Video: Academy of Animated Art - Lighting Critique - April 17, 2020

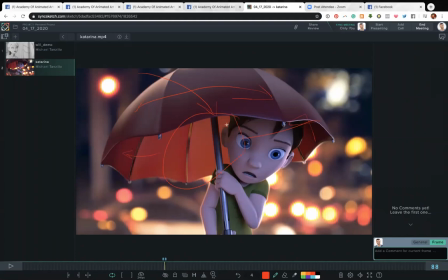248s
That's probably my favorite part. And then inside the umbrella, you're getting some darkening here from this, from the shadowing, and then coming down here.
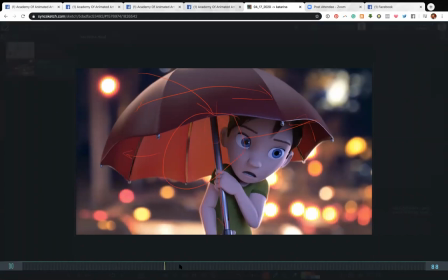256s
It just all feels very natural on the umbrella itself. The woman also feels very good, but here is going to be my advice for
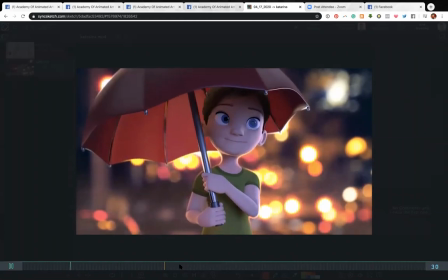267s
like taking it a step further.
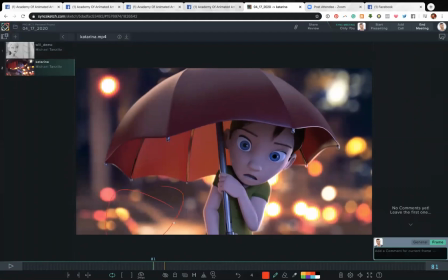270s
And that's, if you look at this background, like if you look back here, you can see that there's a lot of super low level warm light. There's light bouncing off from street lamps. There's headlights that are refracting around. So I think we can actually sneak some more warm light up in on her.
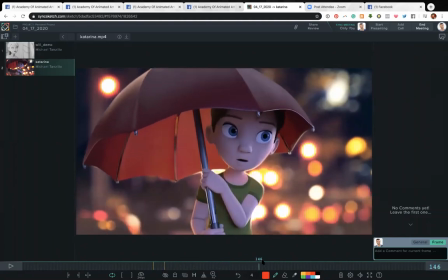287s
And if this was another, if this wasn't a character, I may not push that. but this is a character, and she looks like she's likable, and we want to root for her. So I would really like to see
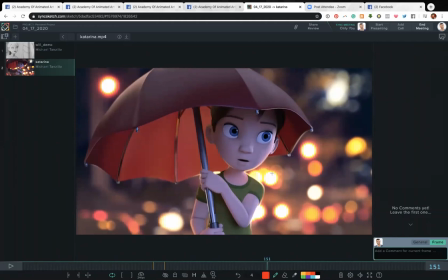305s
us go ahead and put some more warmth on her and really kind of warm her up a little bit so we can kind of feel that connection. But her shaping overall is really nice. I would just like to see maybe just like a little bit of warmth kind of coming up into there.
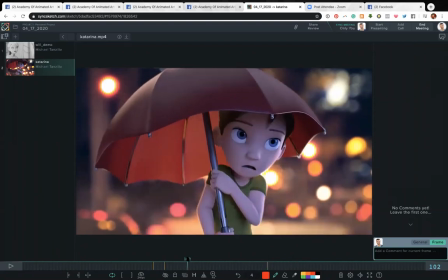319s
And then additionally, there's something else I noticed as I was going through this.
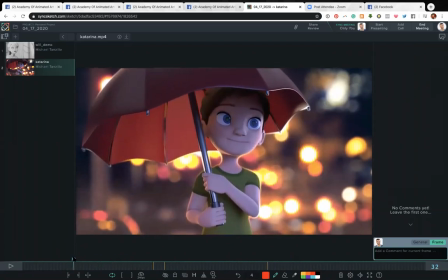324s
Let's see if I can find it right here. Do you see like watch her pupils? Something kind of passes by and it gets a little bit strange. And it was just like in that flash that I felt that she looked like she stopped being a person and started being a 3D model.
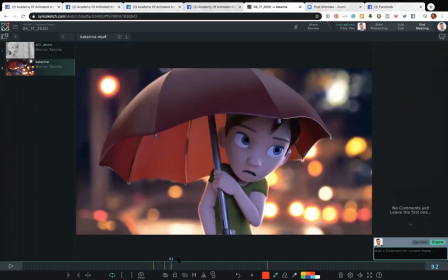340s
And that's something we don't necessarily want. Small one there.
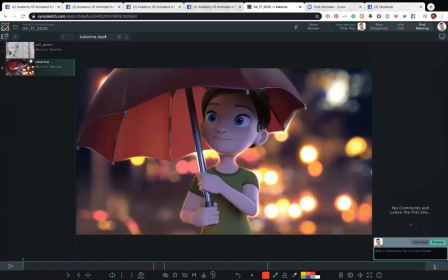344s
And then the only other thing that I would do, and it depends on how much you want to rework this.
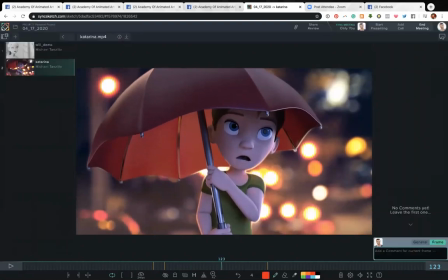350s
So the thing is that she reacts and we don't see what she's reacting to.
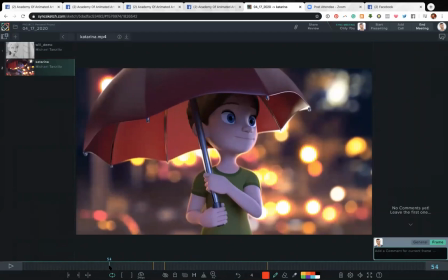359s
I'm guessing it's like some lightning or thunder.
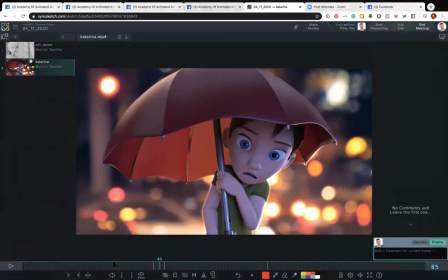362s
So I would maybe add a little flash of light in there, and then you can add it to the background as well. Just something for her to react to visually, because right now she's kind of ducking for no reason, or it's in the audio.
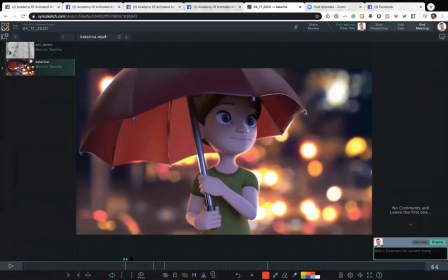375s
But I would just like to see like a crack of light there and then have her duck down.
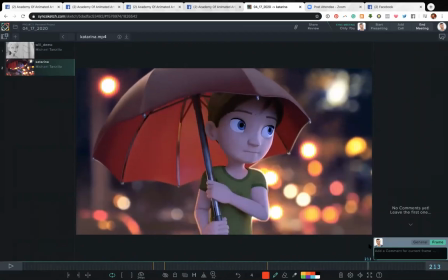379s
I thought that would be kind of fun, but just something to add to it there. So if you have any questions, let me know. You can add them to the chat window, and I will take a look in here throughout this presentation, as you guys can see.
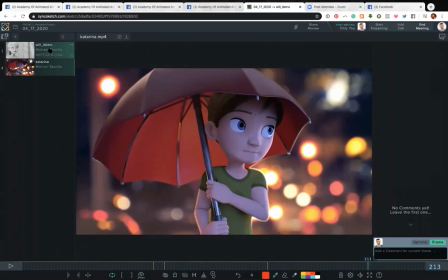396s
But yeah, and now I want to move on into Will's demo reel.
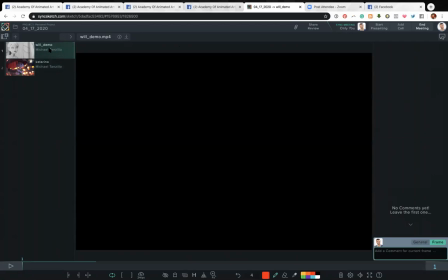401s
And the way I'm going to approach this is because I know that most of you probably haven't seen this yet. He posted it to the community, but if you haven't, I just kind of want to take you through and just do like a dry run at it. And just as if like I am somebody in a demo reel review,
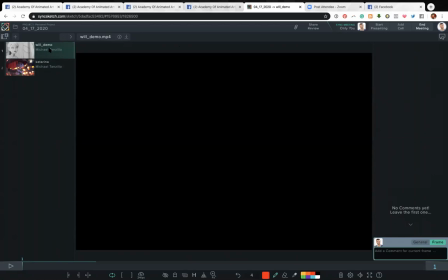417s
and what my very first reaction to be to this stuff. So I like took my notes when I watched it the first time and just kind of what it would be. And Will, this isn't, any indication of your work at all.
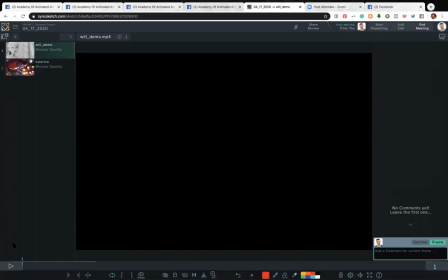429s
This is the first time you're showing it, and I appreciate what you've done. But this is just like my honest approach so that you guys can all build from here. So Will, first off, this looks great. I wouldn't even necessarily put my LinkedIn thing, because nobody's going to like see this and then go to their computer and type in their LinkedIn.
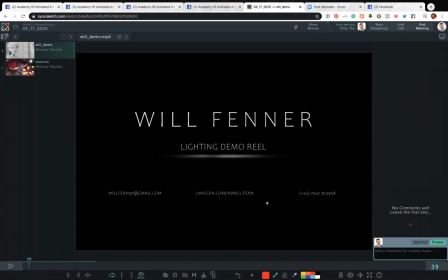449s
I think you're good just to put in your email address and phone number. But this is perfectly exactly what you want. It's symmetric, it's clean, it's straightforward, no frills, nothing fancy, perfect.
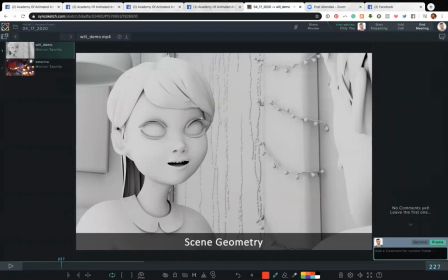462s
Now this one, okay, so I wouldn't necessarily. So I know it says scene geometry, but my first reaction when I first saw this was that you're just showing ambient occlusion,
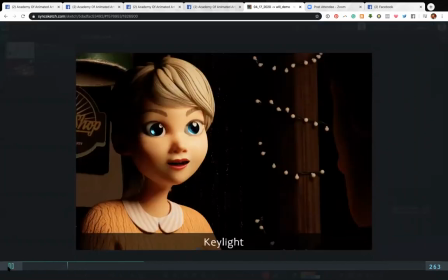476s
and I wouldn't necessarily show this pass. I would just skip straight to like the first key light, because I actually think you kind of lose something with that one.
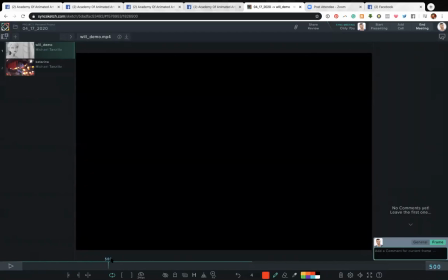489s
I think overall that one, I think it works overall it works okay.
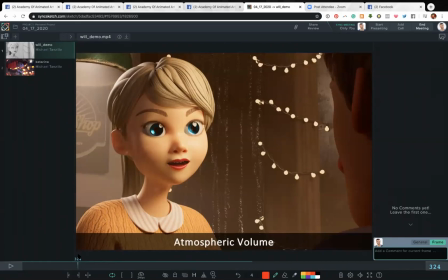497s
I think that the lighting isn't the strongest.
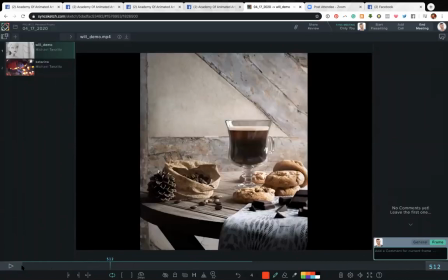502s
I actually think this next project is a better example of lighting for you. So I would put this one first. I think overall it's really nice. And again, nothing against this one.
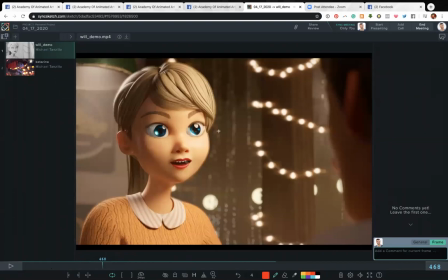516s
I just think that there's some, like, her eyes are still, like, she's getting super bright in this area here, but the whites of her eyes are still looking a little bit dull. Like, her eyes look almost like marbles, like they're a little bit too reflective, which is usually not the problem that we're seeing.
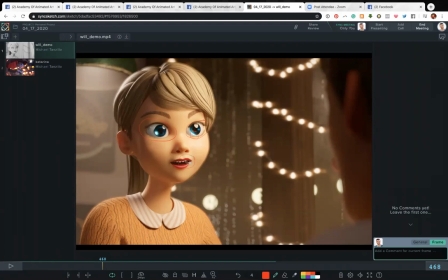531s
We're seeing the teeth of her mouth there, which isn't the bottom teeth. It's accurate, and it's probably what would, I guess, really happen. No, it wouldn't. It would be a little bit darker in there, and we wouldn't see that back there. So I would watch out for that. And then this brightness is a little bit too much.
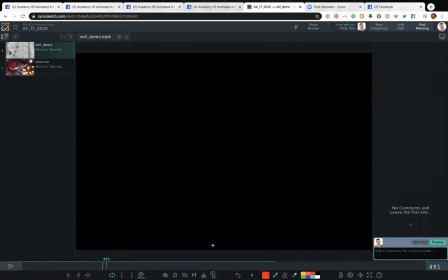550s
And the saturation point feels a little bit high on this one too.
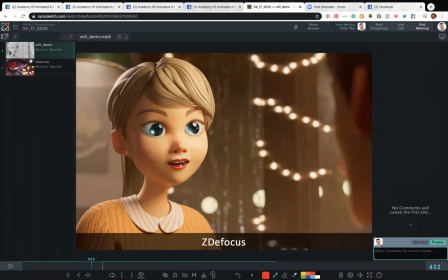556s
Like, she feels like her saturation, again, on her eyes and her lips, I'm looking at the red of her lips and the blue of her eyes, feels a little bit over cranked.
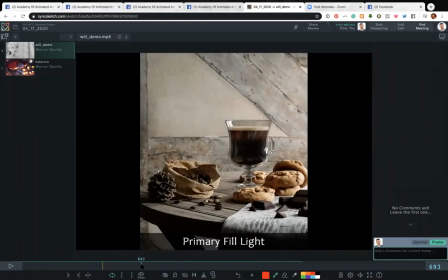563s
So I would tone that down a little bit too. But this one looks really nice. I think the richness of the coffee looks really good. The shaping on here, the reflections in the glass, it overall feels pretty nice. The one thing that I would really like is more shaping on this back wall. If you're going to go in and redo that.
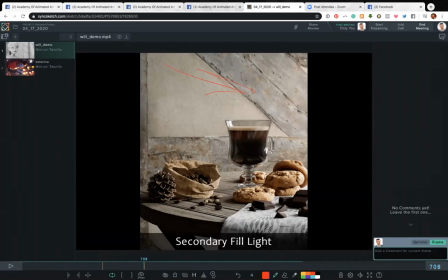582s
Usually when you see still lifes, there's a lot more of it. And actually I pointed it that way, but I think, yeah, it would be this way. Like window light coming in there and screaming down. Also, this area in here is super dark. If there's that much window light, you'd expect a little bit more bounce light up in there.
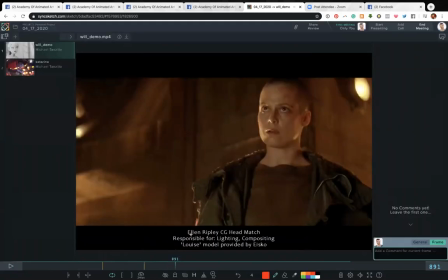604s
But yeah, I think overall that is a stronger image. This one definitely you want to show your final version, like you want to show your version before you show the reference.
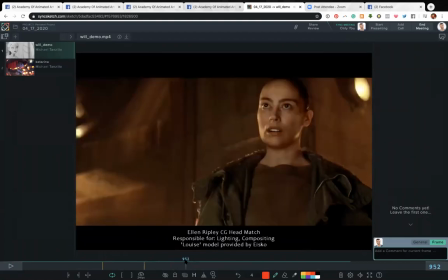618s
And a couple things about this, because there's a few things about it that aren't working yet. Because, and again, you just replaced her head and not necessarily her neck.
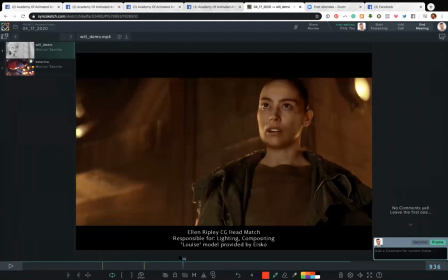633s
So a few things to look out for here that if you have an opportunity to improve.
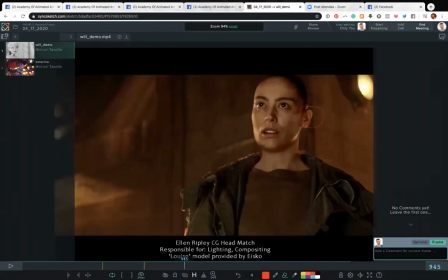638s
Look at her ear. Look at her ear. Now look at Sigourney Weaver's ear. Do you see that warmth in there? That little bit of translucency, that little bit of backscatter? That makes a big difference.
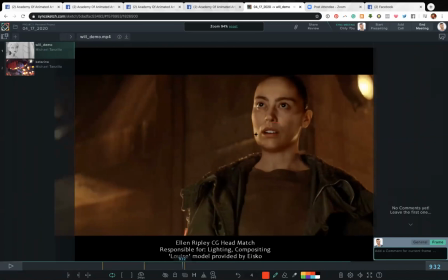651s
I would add that. And then additionally, like look at the black levels inside of her mouth versus the black levels inside of Sigourney's mouth. So it's a little lifted, a little bit more fleshy. And then overall, I'm feeling a lot of deep dark contrast. Again, look at the pupil and iris of her eye. It's much darker.
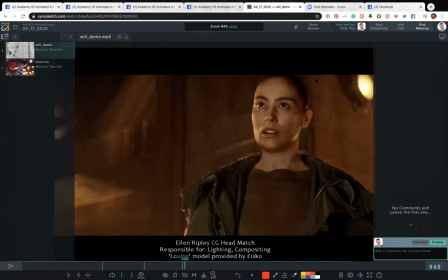670s
Same thing with like these dark values in here. Just much, it's obviously darker hair, but the dark value is much, much darker in there. And the teeth feel a little bit over cranked.
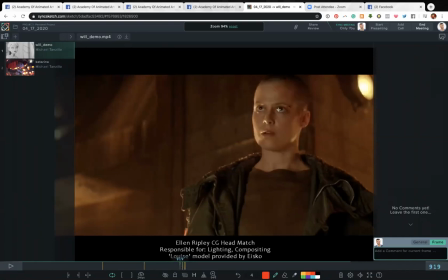688s
And if you look inside here, the shadows don't quite feel as soft.
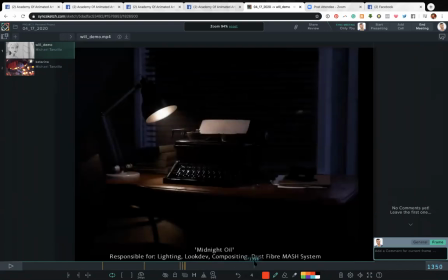695s
So yeah. So I'd say about that. This one has got potential.
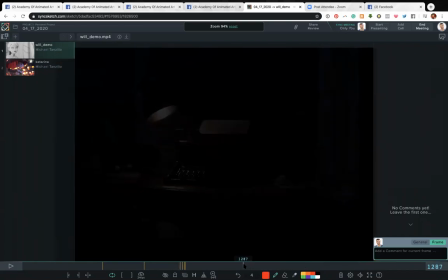701s
I think we need to, it just feels like it can go brighter.
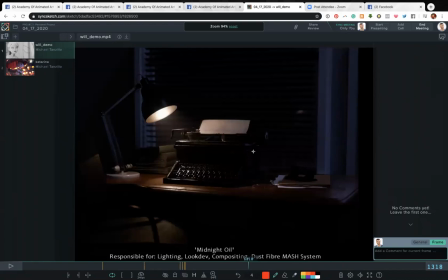709s
Like I feel like I just want to push this light more and really really feel that bright light on there. Because it just feels a little bit too dim overall. And I think, but I do like the fill values here. I'd like to see a little bit of shaping on these blinds. Really like this, like small specular highlight we're getting on this table.
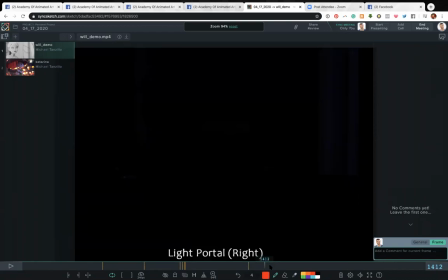727s
The shaping going across the paper is nice. I just think we need to push that value overall in that spotlight.
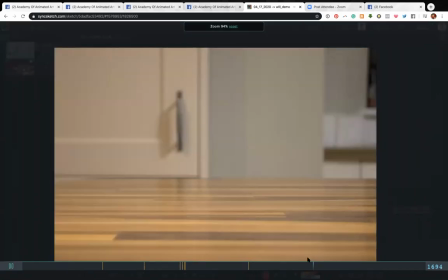737s
So this one here, again, show the final before you show anything else.